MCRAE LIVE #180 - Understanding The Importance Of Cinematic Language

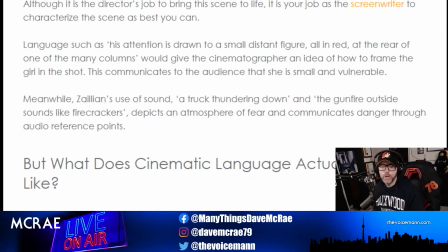(21:34)
Now, one of the things that we wanted to do with It's Me, Billy, it's a horror movie, right? And depending on what you want to do and what sort of feelings and messages you want to communicate to your audience is very dependent on, of course, maybe even what genre you're doing, right?
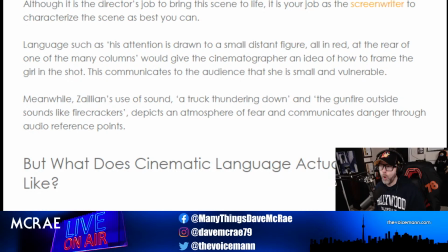(21:53)
Well, we're doing a horror movie, okay? I mean, that's what It's Me, Billy is at its core, although it is more of a psychological drama / horror as well, because the first half of the film is very much a drama, right? We're getting to know the characters, the past, but that still doesn't mean there isn't language we are communicating to our audience.
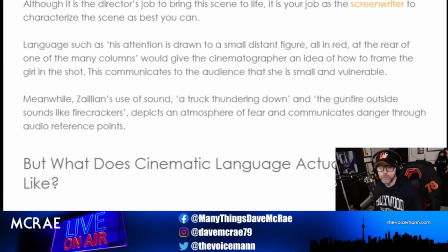(22:10)
And one of the things that we discussed with our DP, Greg Bennett, was that there are 4 essential colors to It's Me, Billy. And these 4 colors to It's Me, Billy are very important.
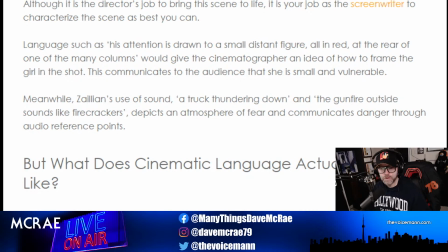(22:29)
The first color is in the first scene, right?
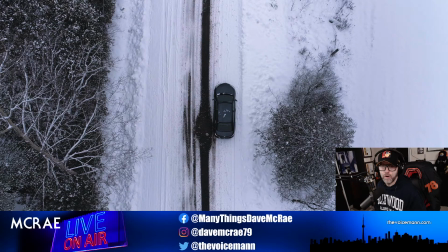(22:35)
When we first cut in from the black, right? From the disclaimer, right? We cut in and we see this shot, okay? And this was to convey, we are beginning, right? We are beginning our movie.
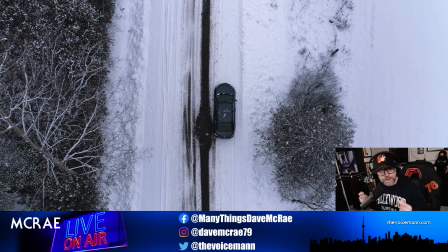(22:51)
This is conveying it's wintertime. There's a coldness to it. There's an isolation to it, right? We are above. So although you are not seeing the expanse of what's around, right? Now you could, I mean, who knows? Maybe there's like a skyscraper over to the left over here.
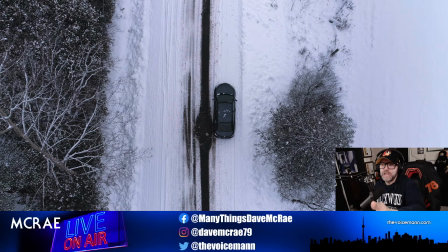(23:08)
Maybe there's, a skyscraper over to the right. Maybe they're in the middle of the city and it just looks like they're in the middle of nowhere, right? Obviously, that's not the case because we communicate that later with the drone shots. But this is the first thing you see. We are communicating isolation, right?
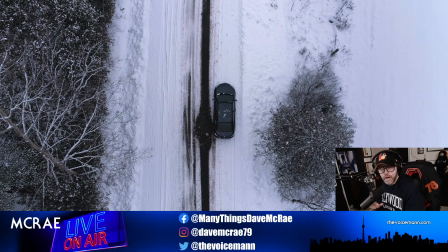(23:27)
We are communicating cold, right? We are communicating loneliness. You know what I'm saying? Which is not just a representation of the car, but it's a representation of Sam as well, right? Now, again, you are not supposed to necessarily think of these things
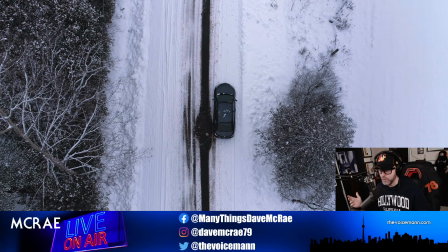(23:47)
consciously when you are watching this movie or any movie. If you do and you pick up on it, that's great. But it's all about a feeling that is being conveyed to the viewer through cinematic language.
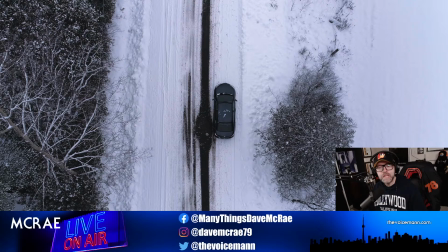(24:03)
So this is the first sort of feeling and color that we have in our film, right?
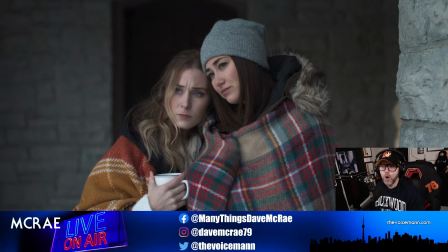(24:07)
And that feeling and color continues to go on over into a scene like this, right? Again, very sort of muted colors, not vibrant, right? Because it's not a happy time. Sam is mourning the loss of her mother.
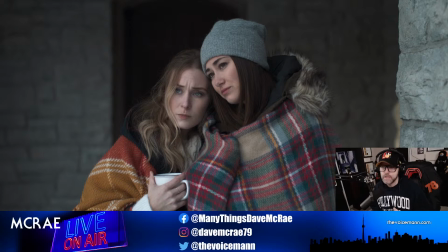(24:25)
She's mourning the loss of her grandmother, right? So she thinks, she's sad, she's upset, she's worried about herself. I got to start taking care of myself. Emma, I don't want to end up like her, right? So the mood of the movie is, somewhat somber, right?
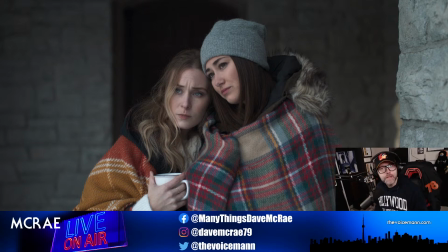(24:45)
And, we didn't want these colors to pop, because it's winter, it's cold, it's gray, it's a horror movie, right? We're instilling sort of a moody atmosphere, right? And of course, it also coincides with the emotions that our main lead is also feeling.
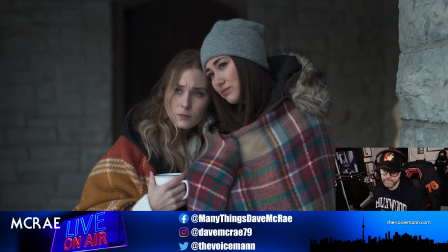(25:01)
That's cinematic language. The third one here is this.
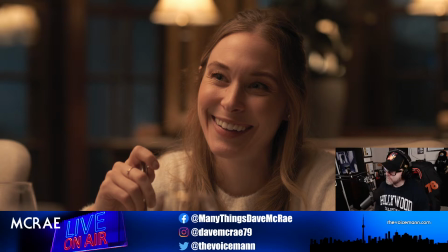(25:06)
Now we go inside, right? Now we go inside. And you'll notice that the color, temperature, and the feeling has changed a bit, right? It is warmer, Okay, there's more of a warmer vibe to this scene, and the girls start off joking around, right?
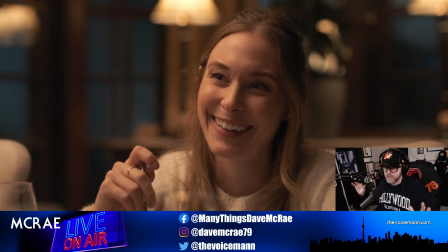(25:21)
It's a happier vibe. Not happy, not all out sort of, woohoo, yeah, everything's fine and, great. But we go from outside, which is colder and isolated, desolate, right? And then we come inside, which is warmer, more inviting, more cozy.
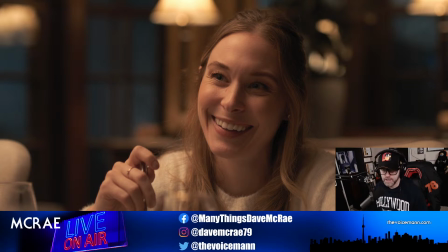(25:38)
You know what I mean? And this is what you're seeing, right? And the girls start off in a good mood, right?